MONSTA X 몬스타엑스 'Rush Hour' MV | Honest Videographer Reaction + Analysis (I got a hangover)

What is up, beautiful people around the world? Now, for the people who weren't in the premiere yesterday looking at the top 10 MVs of 2021, I just want to wish you guys all a happy new year. Now we're all officially in the new year, and I thought, what are we going to watch for in the very first day? Now, there is a video that I wanted to look out for, and I just didn't have time for it, and that was going to be MONSTA X with Rush Hour. A lot of people say this is an amazing MV, there's a lot of time input into it, and I'm really skeptical about it because, hey, if people say that, is it really the truth or not? And I want to have a look at this video today. So that's what we're going to do.
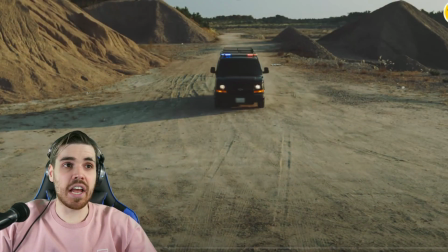We're going to be looking at Rush Hour by MONSTA X, and I'm just going to say, let's jump right into the video and see what it has to offer. And of course, guys, if you do enjoy the content you see right now, just make sure you hit that like button, make sure you're subscribed, and I would say, let's go with Rush Hour.
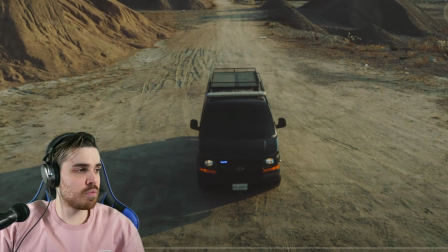Okay, we can already say from the start, I love the establishing shot. If we go back a little bit again, you can see more or less where they are.
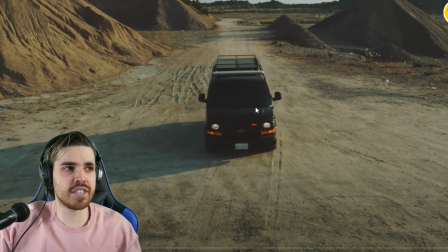They're somewhere in the plains. It's very sandy. There's a lot of dust. And the way the camera moves up slowly, you see that?
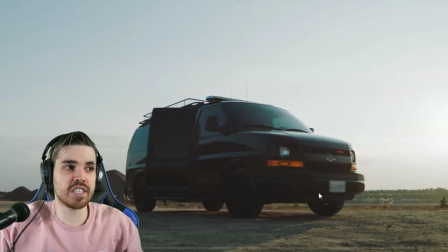It's revealing more and more about the car. So this is the subject, basically. And of course, it's the subject.
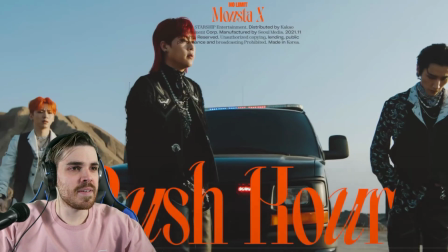It's the only thing that's in the grounds. Alrighty, let's see.
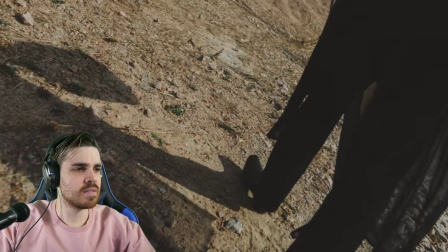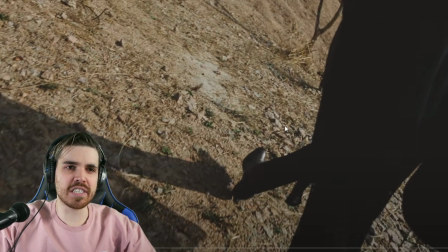Very interesting angle. Like, I'm not sure if this is Dutch angle, to be honest, like when it is a little bit tilted. Well, a little bit, this is very tilted, but it seems literally as if it is 45 degrees tilted. I don't know. It's really just different from what I'm used to. So, nice approach.
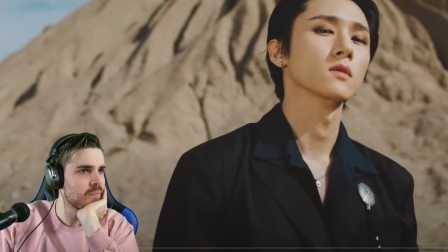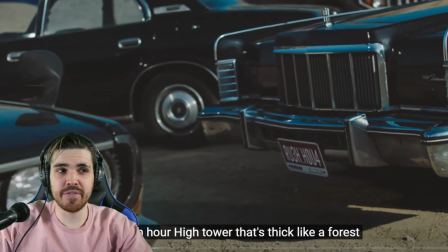Nice. Very good transition.
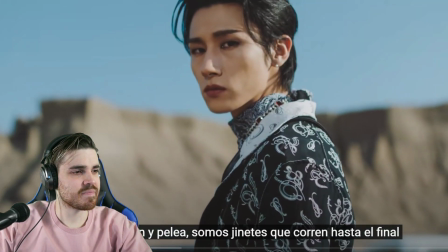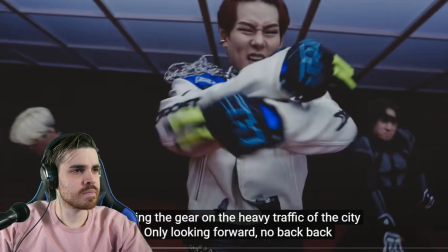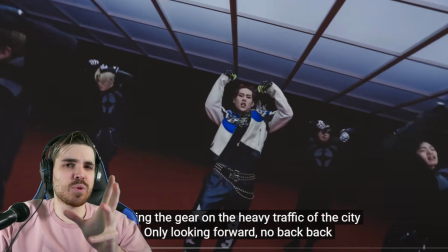I just want to stop here. I don't know how they did it, and it might be me that I have a small hangover, but I just want to say the transition from the real location to the studio.
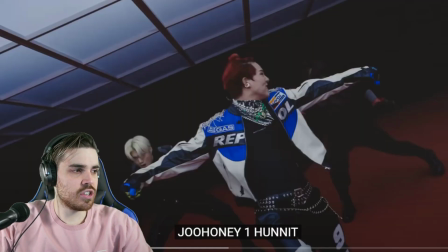So let's go back to it again. So from here to this was very seamless.
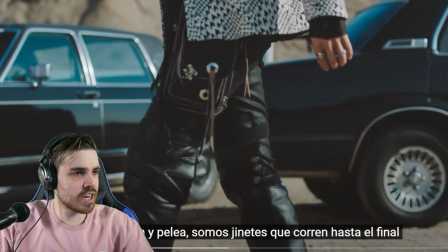I want to check it out again.
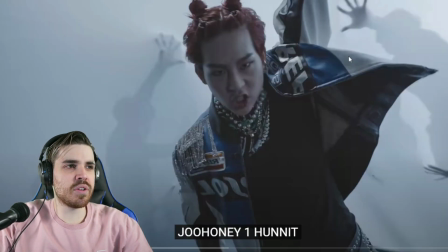Okay, so it was literally this white scene here that made it look as if that was again in another location. But I thought for somehow this was not in studio, this was in the real location. It's very nice though what we see here. We saw this already effect, or the, you know, the hands behind a cloth many times in different MVs. But I still like it. It really gives this eerie feeling. Very nice.
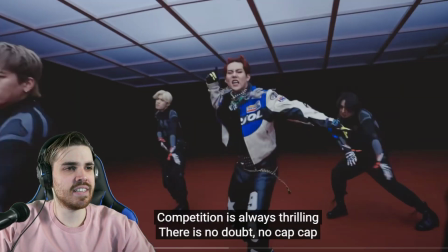Man, this song is uplifting. Makes me want to pump a little bit in the gym.
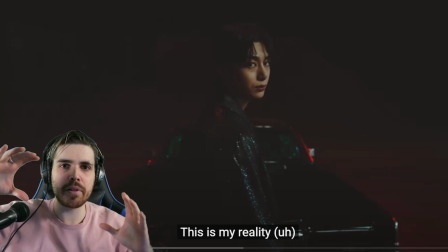Very nice how the camera also tilted from side to side a little bit. Again, keeping the camera moving, keeping it interesting, keeping it unique from one scene to the other.
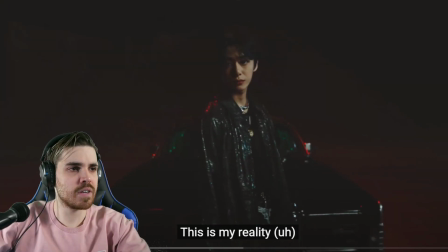Good.
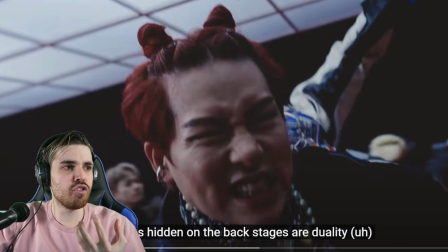Like literally, the camera here is literally tracking the movement of the face very much. Like again, let's focus here.
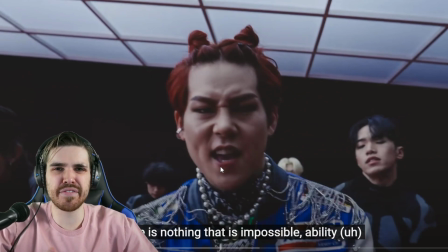It keeps on focusing more and more into the face. It makes it very intimate, as if he's actually going to burst out of your screen.
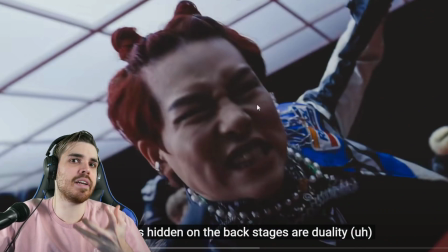Do you see what I mean? It's tilting again, but it seems as if it's going to come out of the screen. Very nice.
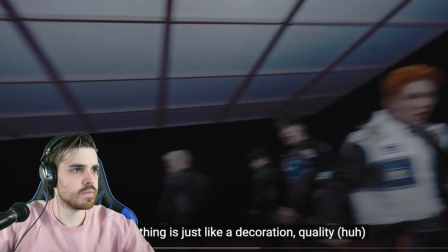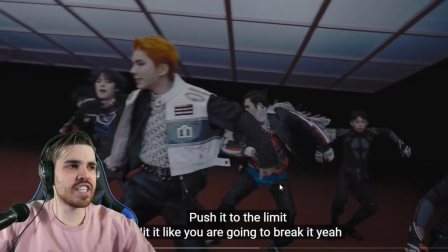Very interesting here, actually. The video here is very dark, and I have a feeling that it's dark. It's because they did this in post. They darkened it off a little bit, so they turn off the... To be honest, it could be the highlights. It could also just be them making everything a little bit darker. Why? That's the question.
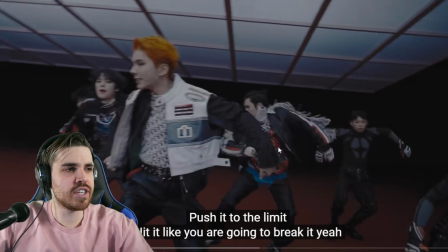Are they going for a darker theme, or did they film in a darker location? I can say that they filmed actually with proper lighting conditions. It's because their jackets and everything else is lit accordingly, but wouldn't it have been just a little bit smarter to maybe film normally, but make the lights a little bit more dimmer?
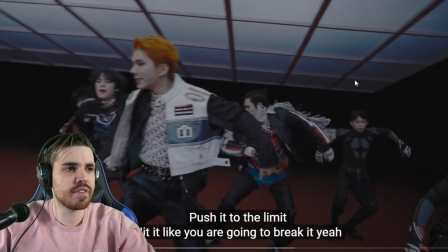You know, that's me just dimming myself right now. Interesting choice of tactics here, and they could have just thought about this in post to say, okay, let's just dim it down.
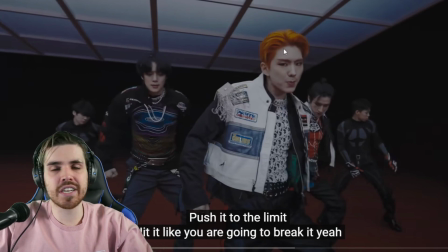Because again, if you look at here, for example, between this scene and this scene, you can clearly see that if you look at his hair, they really just dimmed this part of the video down completely.
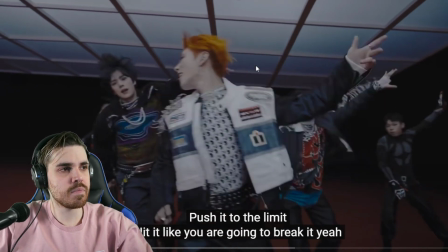And if we go to the next scene, let's slowly get there. Where are we?
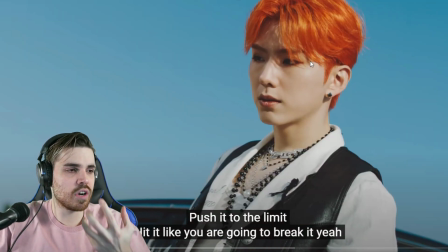Come on. It's a completely different tone of brightness. And it's interesting.
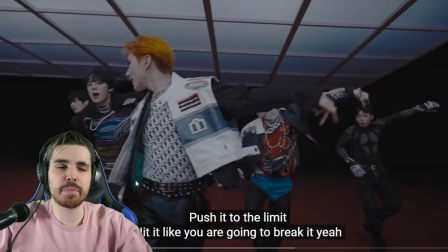You know, it's a very interesting approach. I've never seen this. But then again, it could have been a last-minute change.
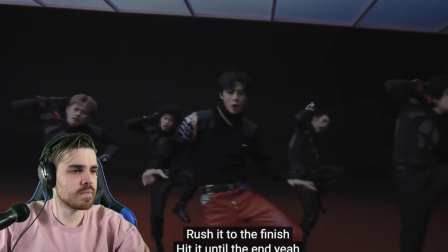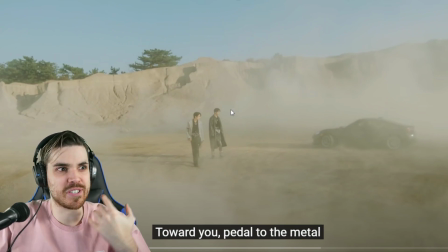Very nice. I love these kind of effects. I love when particles are real and they're created by real elements in a video. In this case, it's all caused by the drifting car. Very nice.
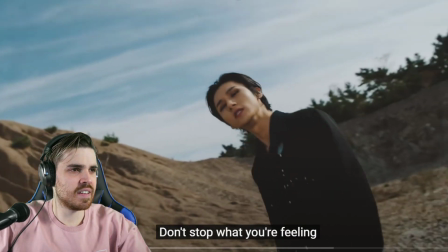Don't stop what you're feeling.
And then here it's lit up properly.
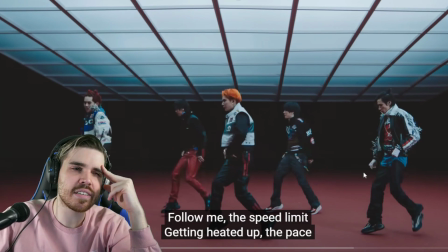That's so weird why the other scene is a little bit darkened down. Like, maybe you guys know.
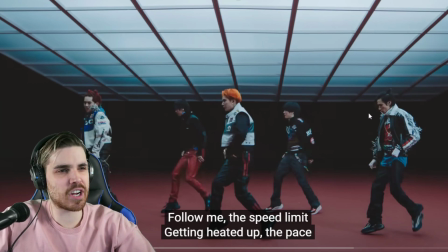If you do know, put it in the comments below, of course.
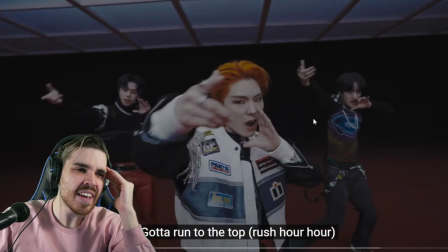Here, now it's here dark again. Huh? What are they... I don't get it. I personally don't get it, but it's an interesting choice what they're doing here.
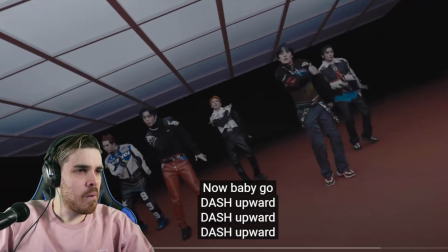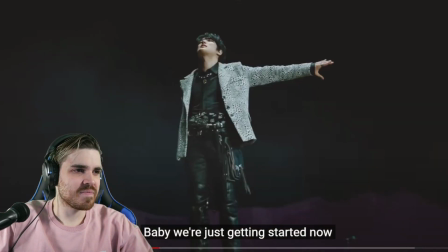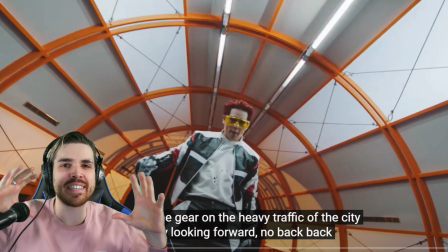I just want to say that around 60-70% of the shots are all tilted. Again, it's a very...
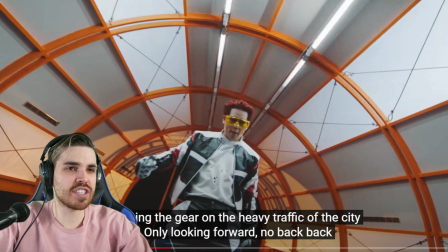It seems as if the camera people were told, like, hey, we want to have a unique approach to all the shots. And they're like, okay, the only thing we can do is pan, we can tilt, we can do this, we can do that.
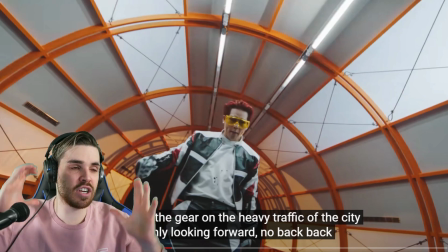So they went a lot with the tilting, you know, from left to right. Interesting again.
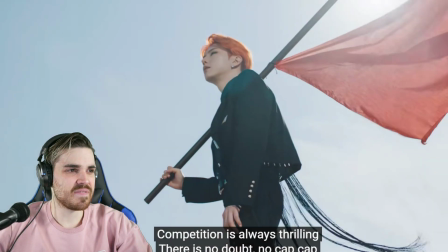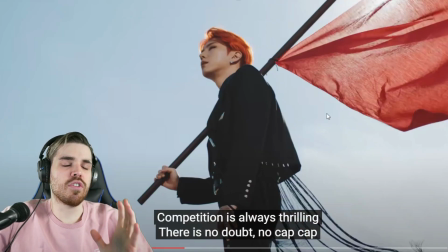Let's go back to that scene actually very quick. I want to show it to you. Let's see where it is. So the reason why they film from the bottom is because it makes people look so much bigger than what they are. It makes them feel more impressive. It makes them more... important to the scene, if I can say so, and that's why they have it as well.
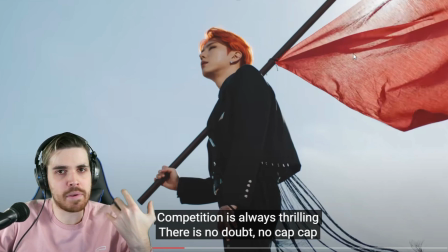I mean, here you have a flag, so there must be a reason why he's holding a flag. Maybe he's a rebel, maybe not. Again, if you know the story of this MV, tell me. But I like the scene itself. I like these kind of angles. I like when people look much bigger than what they actually are on camera.
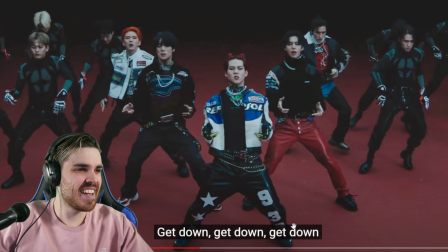Wow, that was cool. Let's watch it again. Oh, that was really cool. Really on beat.
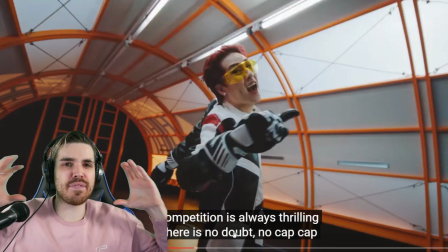The choreography was perfect. The camera angles were perfect. And I love the wide angle shot that picked up their entire ripple effect.
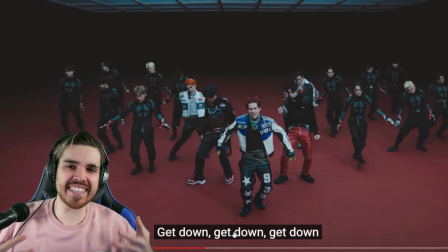Oh, that's so cool.
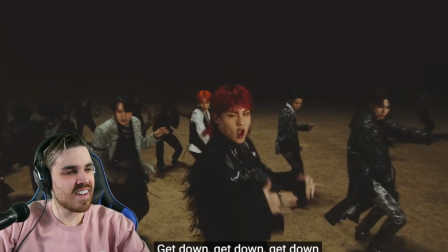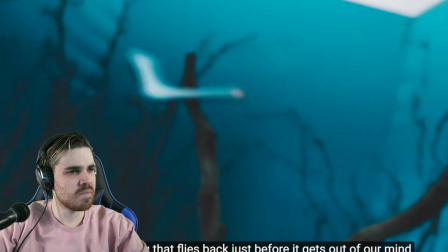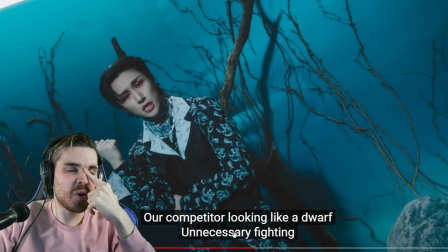I mean, sometimes I get these ideas like how or why do they say certain elements and why are they in the MV? So here the word boomerang comes up and then you have these CGI boomerangs flying around them. I think it's very just unique because it's like, did they want to add the boomerangs in the production itself, like prior to the production?
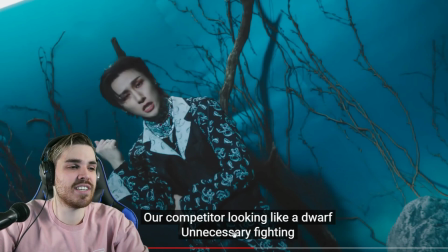Like, was this already on the script or not? I'm always curious about the decisions because I know from both sides. Sometimes these ideas come later and it's an interesting question, of course.
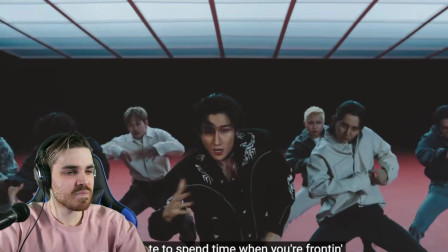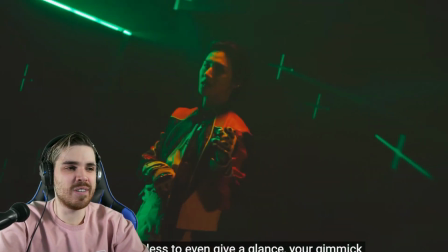Really cool MV.
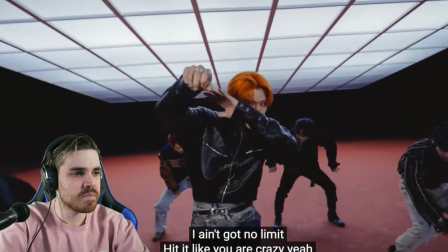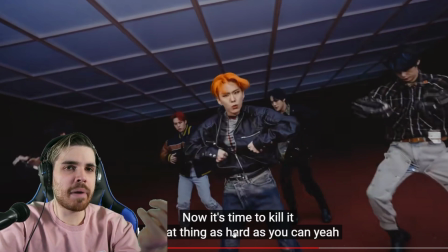The thing how I'm gonna call this video is just seamless. It's amazing how it's pulling me from real locations to studios. And I said this already at the beginning of when I started looking at this MV. But it's just amazing the way we're teleported everywhere so nicely without like, huh, where are we now? Huh, where are we now? It's very nice because the focus isn't really the location. It's more the choreography.
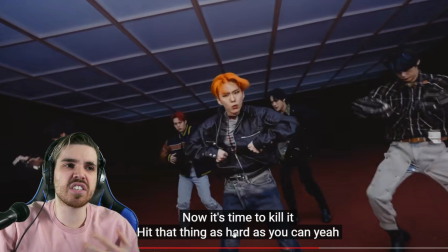It's more the people. It's a very interesting approach because it doesn't have a lot going on in the studios. I mean, look at this. There's only a ceiling, a black background, nothing too much. And you can see where the focus is. It's on the people and the clothing, but nothing else.